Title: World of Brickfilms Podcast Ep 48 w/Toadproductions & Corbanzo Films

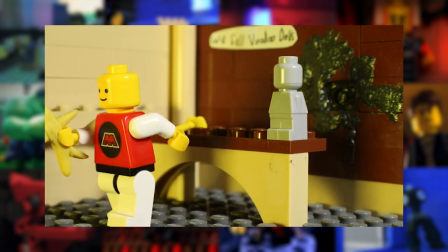it like actually has a genuinely interesting
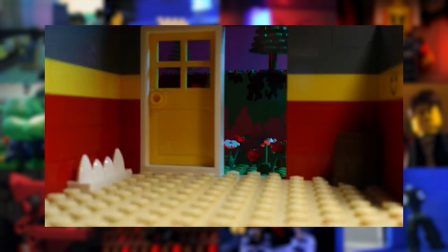like story um you know like these these have these weird kind of like you know heads just like
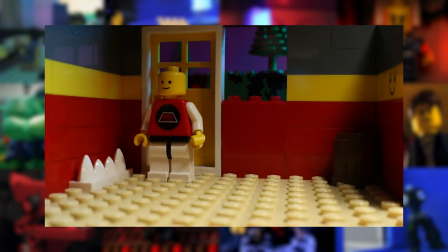hanging hanging around as he's like you know it was in the world um and
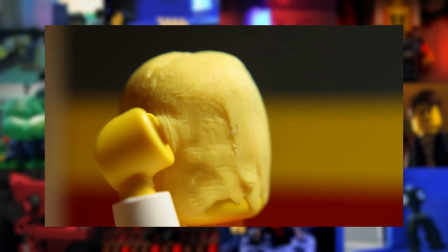then the this the kind of story plays out and then he turns into
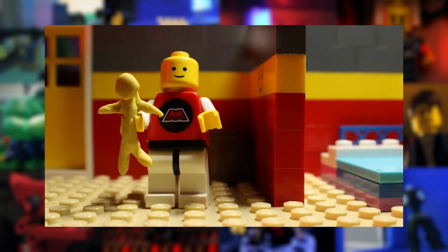one of the heads in the ground like that's such a
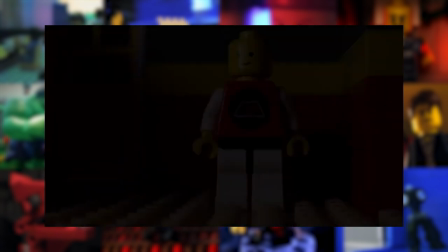interesting idea yeah i like that it kind of you know the story kind of loops around in that way you know it kind of implies that this keeps happening
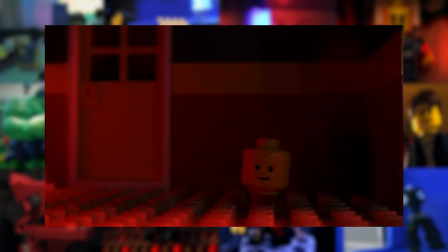yeah i was i really like one of the things that just like it's just uh it's funny to me like when he's coming home
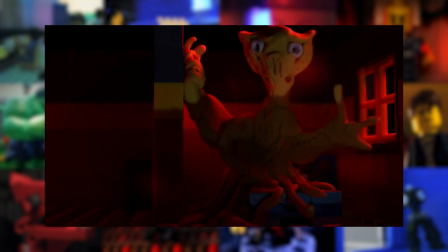after when after he visits the shop he's like there's just a door and then there's a hole like in the wall right next to the door he walks right
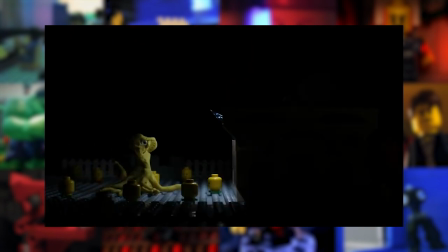through it and it's like it's just like and it's building up as he's walking back he's like who like i wouldn't have thought of that it's just it's just funny it's just like i don't know exactly what that's supposed to mean but like misdirection it's yeah it's just funny it's like it's like
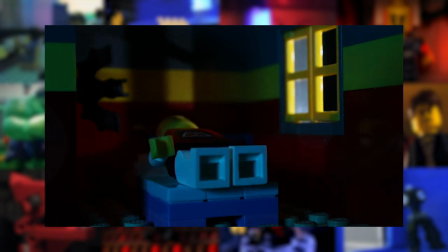i don't know it's that's something i love about the uh the goofy antics film is like
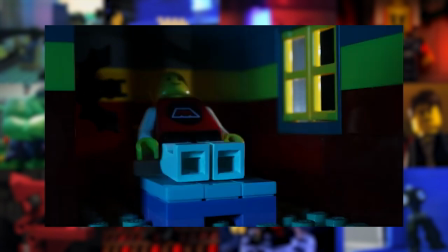all the weird like exactly misdirections that it takes it gives a really
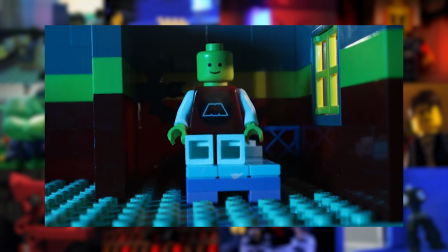nice atmosphere really goofy atmosphere yeah i like
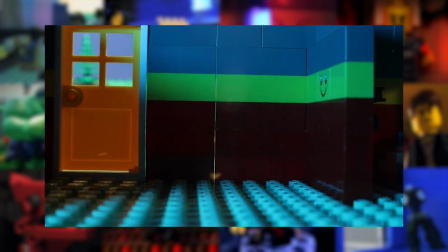it it's a good it's a good little watch there really were a lot of good ones
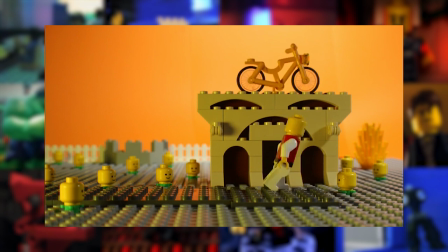and a lot where you know when when their placement was announced i was kind of thinking like oh how is that not top 10 but then
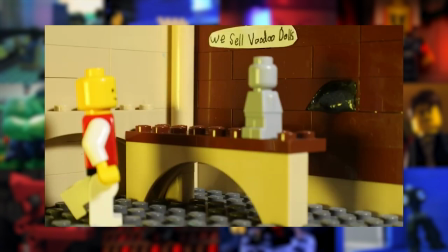when i was looking over the top 10 again later i was thinking oh yeah all the ones that are in the top 10 are also obvious top
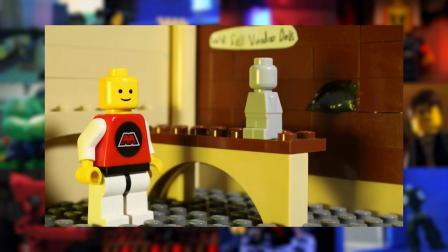10 films so yeah i don't know what I'd kick out in favor of some of the slightly
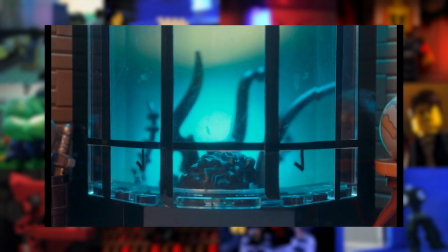lower ones but I loved Sully's entry Le Lien de l'Amour again
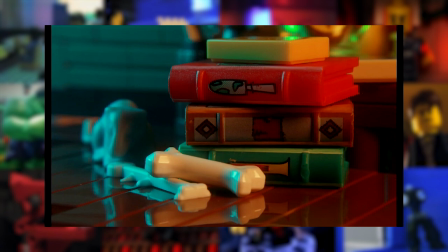like Formal Lens is the one that's really really strong visuals and no dialogue
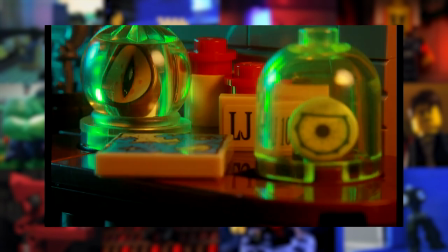just really well done visual storytelling and the lighting the
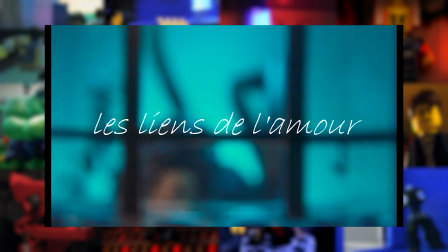color is just incredible but also something about it like everything looks really large
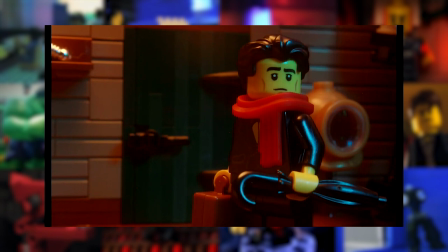like however he shot it he's managed to make you know all these small objects look massive on screen i'm assuming
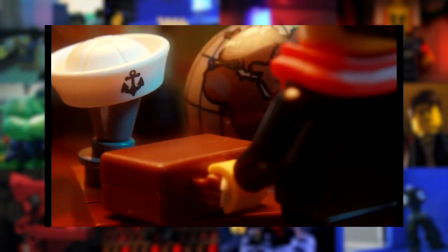this must be done like a dslr um the kind of telephoto lens or something to kind of make these
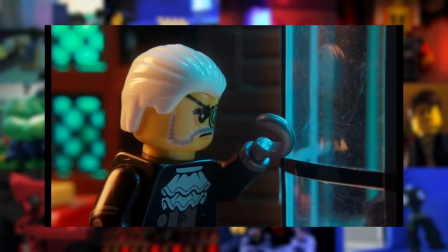things feel as big as they do yeah this one was a particularly good one um just like uh again another one of these these entries which could very easily
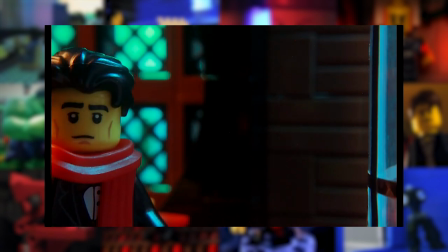have been in the top 10 um it's just so kind of like um i guess very it's like a very polished film uh i'd
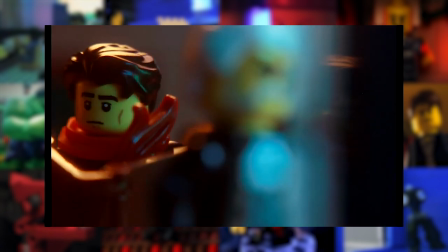say one thing but um yeah what i really love about it is like
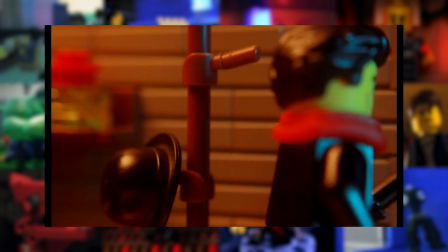um yeah the lighting the way in which you know you have like the warm
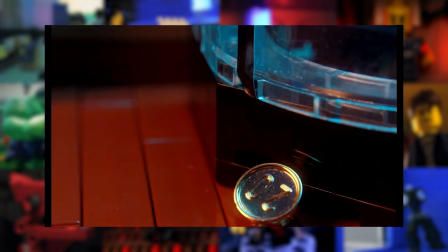kind of inner lighting and then you know that kind of cage
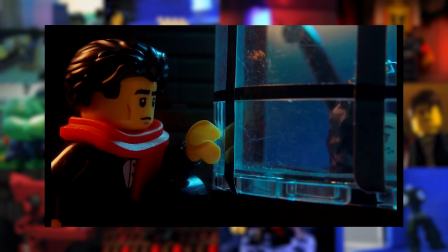like thing that the the creature is in is like that kind of cold
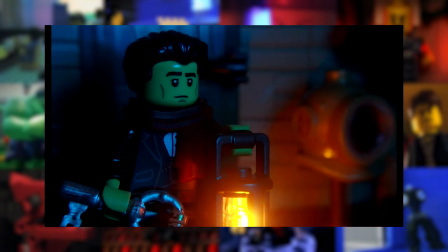um bluish light um and the way that's sort of divided is
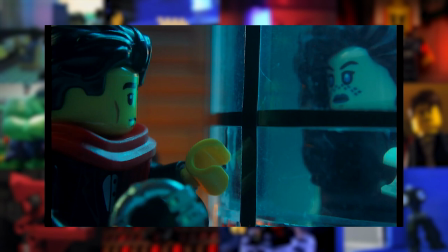um it's just really nice you know um i really like that kind of thing
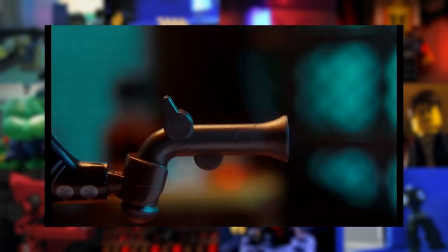the purposeful lighting yeah it was a it's a good watch i enjoyed it
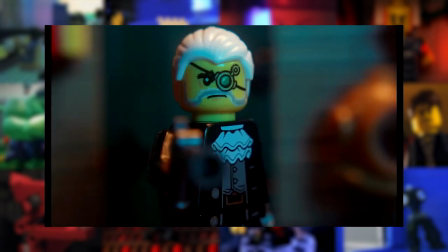speaking of lighting one that had insane lighting was that donju film by aero
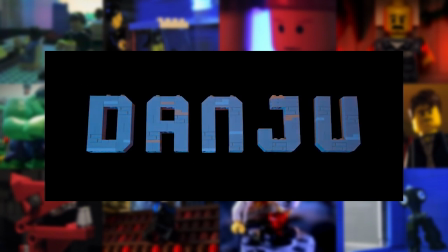nomad that film i really like uh like blade runner that movie's awesome and it really gave me that or like dune gave me that kind vibe
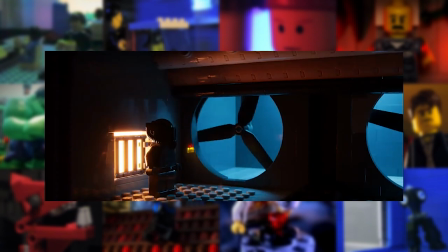and i just loved the lighting in that film and the animation was really really
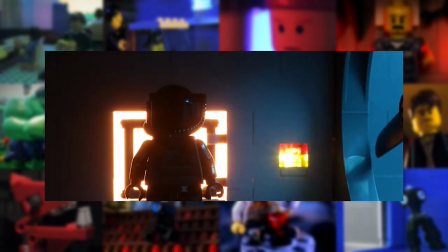well done as well well we'll talk about it when we get into
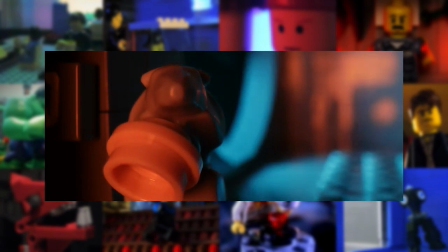it we'll get we're talking about other films right now but i i absolutely love that one yeah i also really like the uh mcdonald's one
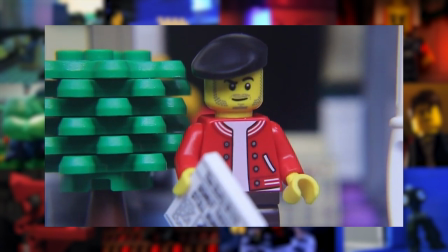i made this in a week or something like that where he steps on a a mine like an anti-personnel mind just in a mcdonald's i don't know